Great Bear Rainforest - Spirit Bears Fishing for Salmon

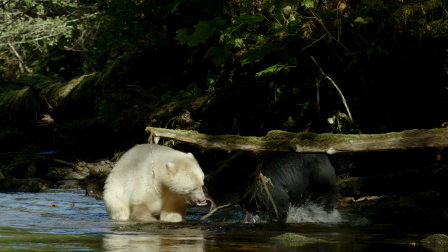[0:13]
Filming bears for our Great Bear Rainforest giant screen film was a huge challenge.
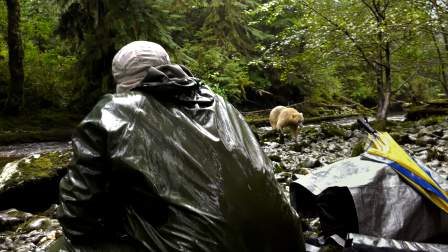[0:18]
OK, we got him. He's right there, the spirit bear. I can see him. He's going to go right between us. Don't move. That was crazy.
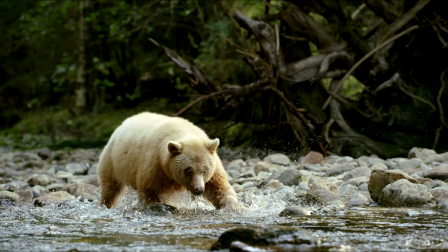[0:28]
One of the key sequences we knew we needed to capture was of spirit bears catching salmon.
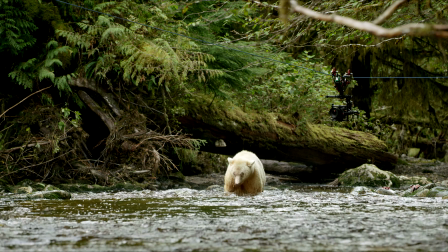[0:35]
The challenge was to get the camera in new and unique positions to capture a fresh and interesting perspective on this behaviour.
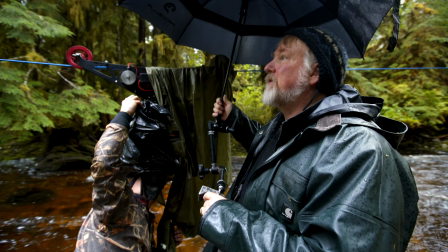[0:43]
We wanted the camera to have a bear's eye view. Because we're under the trees, it's really difficult to fly the drone in here and dangerous.
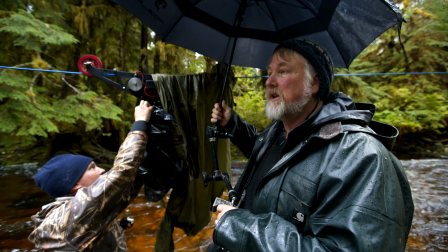[0:50]
But this cable dolly, we can run it between two trees, and then we can fly the camera right up the creek.
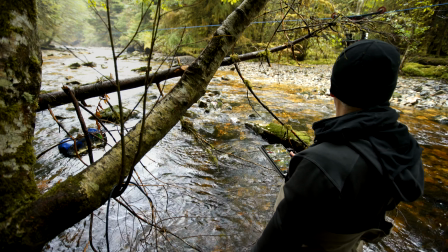[0:57]
So we're going to try to do that while these bears are fishing up here and see if we can get a really nice establishing shot of the creek and the falls with the bears on it.
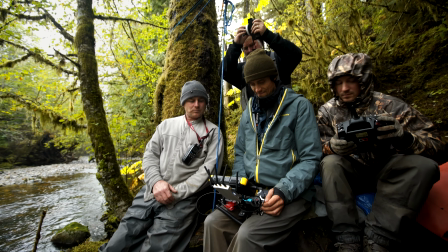[1:06]
It took a lot of us to run this system, but it gave us some special shots.
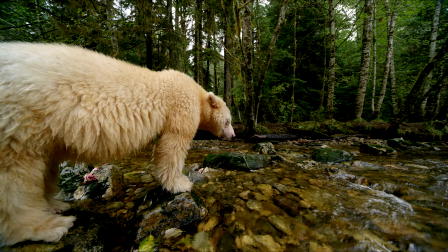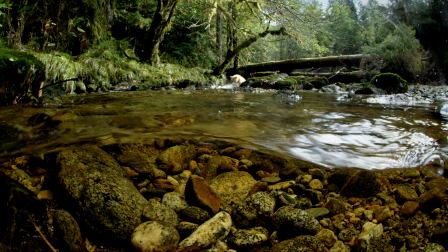[1:19]
We also wanted to have more of a salmon's perspective on the bears' fishing.
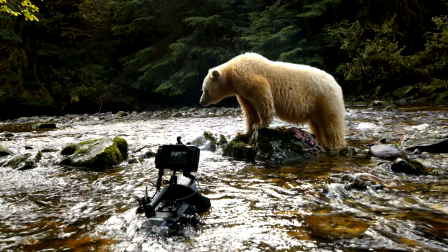[1:24]
So we placed our cameras half in and out of the water to see both above and below as they fished.
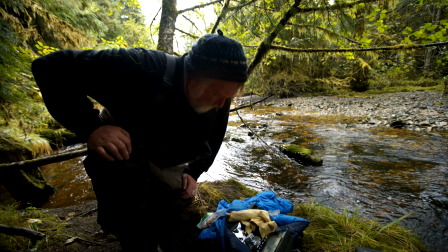[1:32]
How was it look? It said we got a little bit of fog right in the middle as soon as it hit the water.
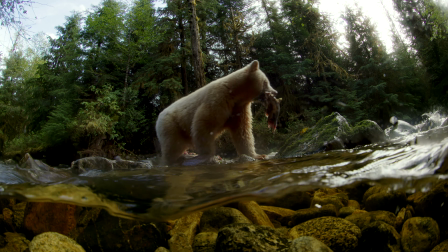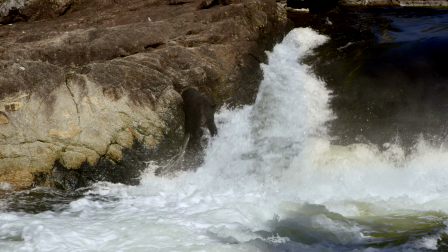[1:46]
Another important behaviour that we knew we wanted to film was the bears catching salmon at waterfalls.
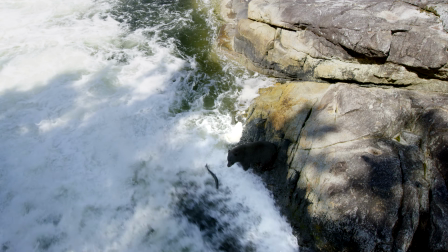[1:53]
This is a tricky and challenging location for the salmon, the bears, and our camera team.
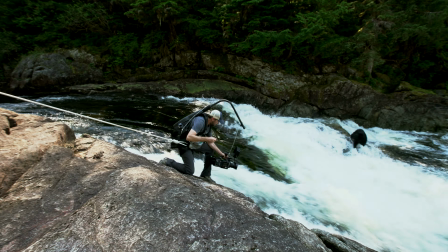[2:00]
There's not a lot of real estate to place the cameras around these falls.
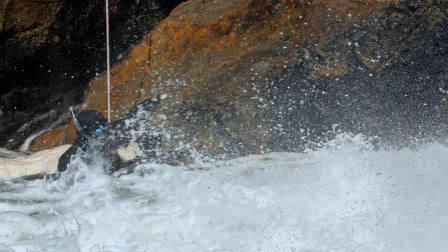[2:05]
Getting our cameras into the right position to capture this behavior pushed our team into some difficult positions.
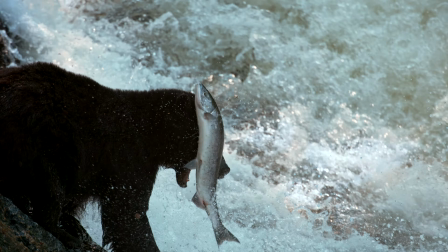[2:16]
The results were worth the risks.
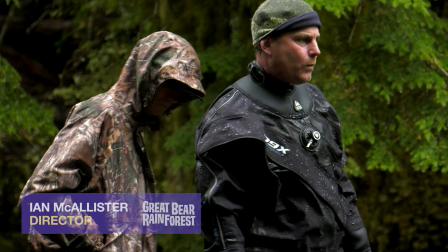[2:23]
Sometimes getting the camera into the right spot meant getting in the water and pushing the limit of what was possible.
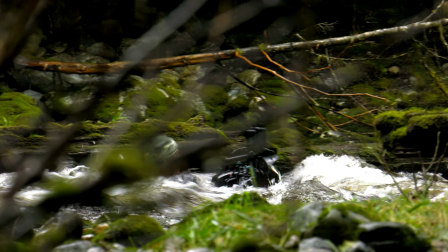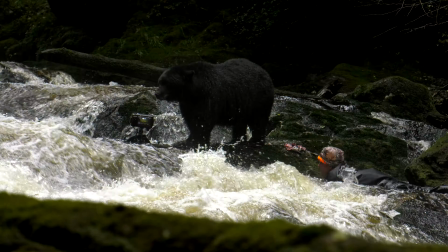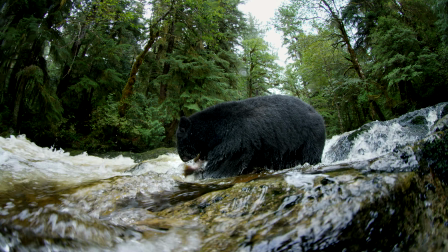[2:39]
But the end result was a perspective on bears and their fishing that is impossible to beat.
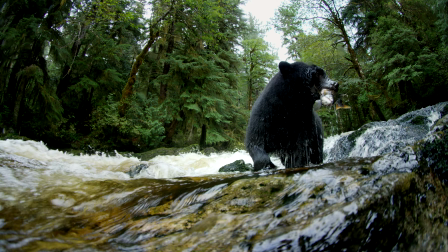[2:45]
We had a very epic day today. One, two, three spirit bears all here playing around together. One of the best days of the month. Super happy.